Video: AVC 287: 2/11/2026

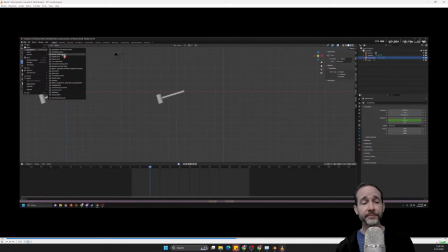(24:46)
Go here. It stopped on that one too? Yeah. Yeah. In general, all of these.
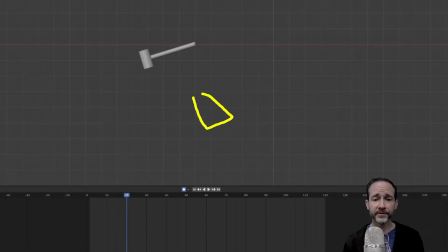(24:54)
Yeah. Yeah. Yeah. That's a good point Lawson brings up. Right? The hammer should not come to rest in this position. That doesn't make any sense, right? Gravity is pulling it towards straight down.
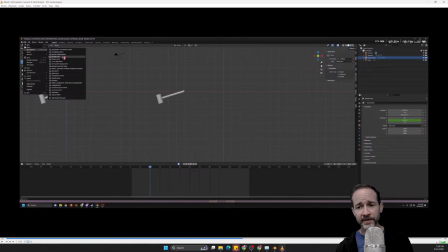(25:05)
So both of those things should be addressed there. Yeah, it might benefit showing us the. First of all, you might need some more time on the timeline, and then secondly, showing us the rendered movie. I think I'll ask everybody to do that next week.
Eyeball.
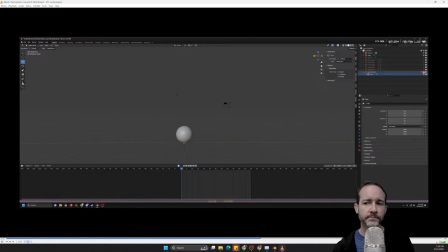(25:26) Oh, I did one.
Okay, hold on. I'm missing a bunch of this live chat. I wish there was a way to pin this on my screen so it didn't.
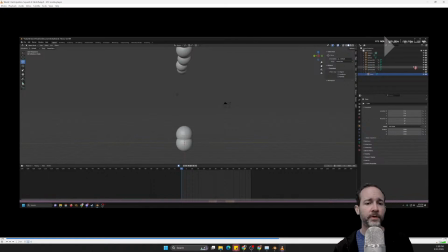(25:41)
Oh, it's just okay.
And then spear. The camera around.
Yeah.
And then here the 5 different balls I worked on.
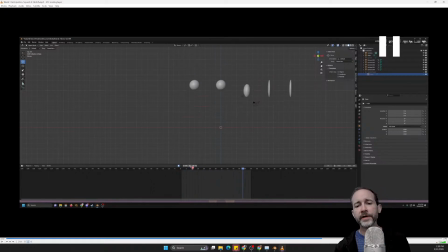(25:58) Concentrate ball.
Okay, not bad. You got.
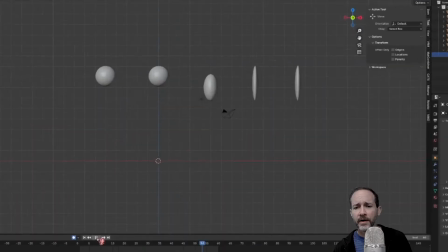(26:03)
I mean. Yeah, this got very thin. They're going very quickly. And again, the thing where we sit on the ground.
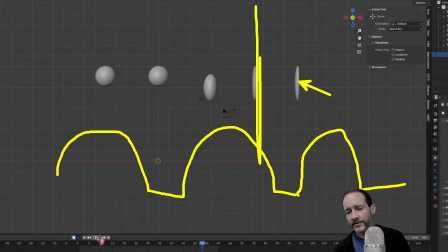(26:12)
I need to see at least one ball that does this so that this is the key to giving you that truly exaggerated squash. The squash, the coyote squash, of when the coyote falls off the cliff and is
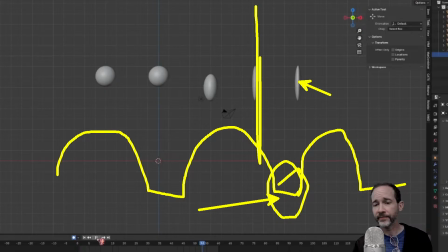(26:28)
flattened onto the ground, right? That period of time. So these are too fast, right?
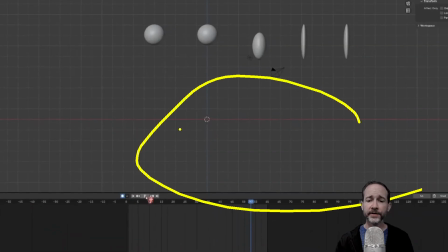(26:34)
Anytime something is too fast, highlighting all the keyframes and stretching them out on the timeline.
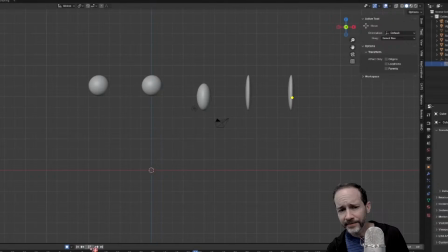(26:39)
Also, it looks like they might not be squishing in the, what is the Y direction here, like toward us. I can't quite see because we're kind of flat on here.
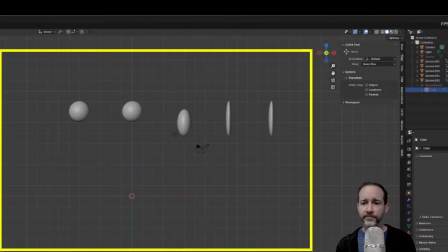(26:53)
But yeah, I mean, it works from this view, but we want to make, we're doing 3D animation here.
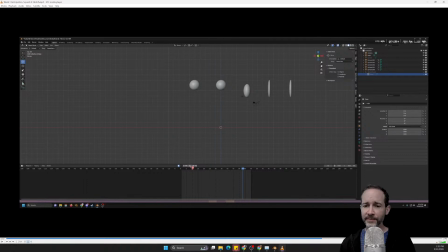(27:02)
You always animate to the camera to some extent, but like we don't want to totally ignore one of the axes.
And then they pretty much I have.
Yeah, so again,
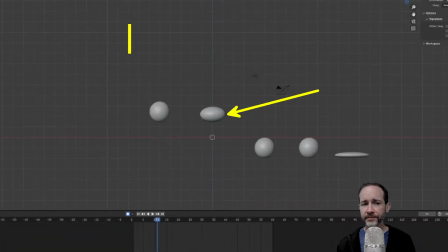(27:18)
this being aware, a little bit of this is unavoidable, this pre-squash, right?
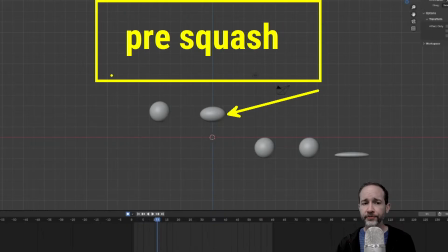(27:26)
If you use pre-squash, you want to do it intentionally. You don't want to have the ball deforming unmotivated in midair for no reason.
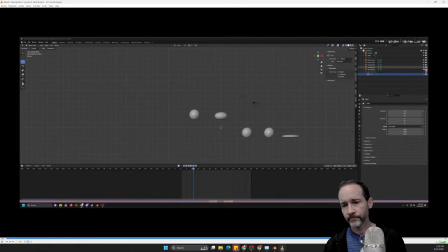(27:38) I did working on the parenting for the spare parents by actually working on them and putting all of them. My favorite one was the fire.
Okay, you got a bunch of, each scene needs some work there for sure.
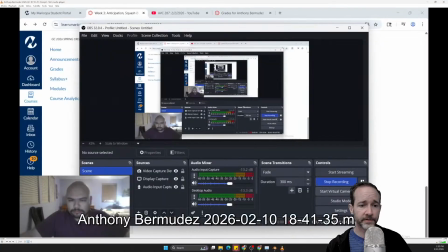(27:59)
Desmond, I'd like to see all of those again next week. Here is Anthony's.
So you said to turn in something.
Turn Anthony up a little bit.
And since I was so busy this week, I was only able to.
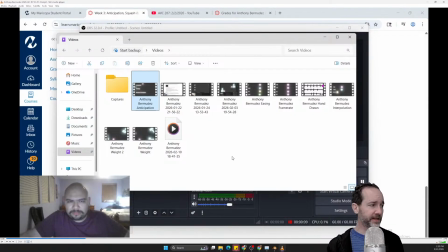(28:12)
Okay, this isn't just Anthony, this is everybody. We're not going to get less busy. We are going to get more busy. So keep that in mind. If you've only been working on stuff on Tuesdays up until this point, I would re-examine my schedule and re-examine my time management to try and work on stuff
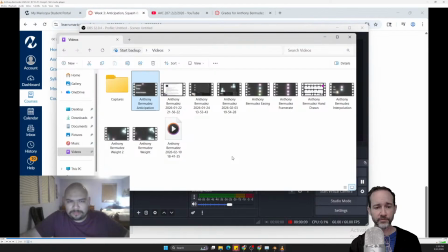(28:28)
not just on Tuesdays, some other time during the week. That allows you to ask questions earlier. And yeah, we're just going to need more time for this class.
Finish one thing.
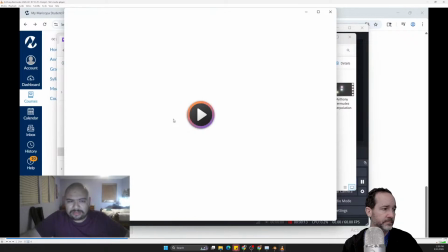(28:41) And it's the anticipation.
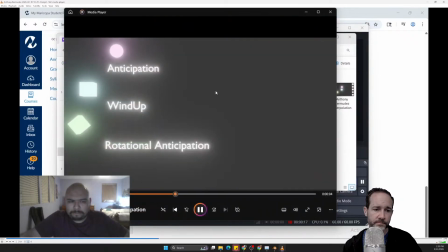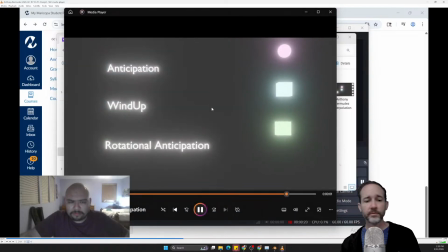(28:48)
Okay, not bad.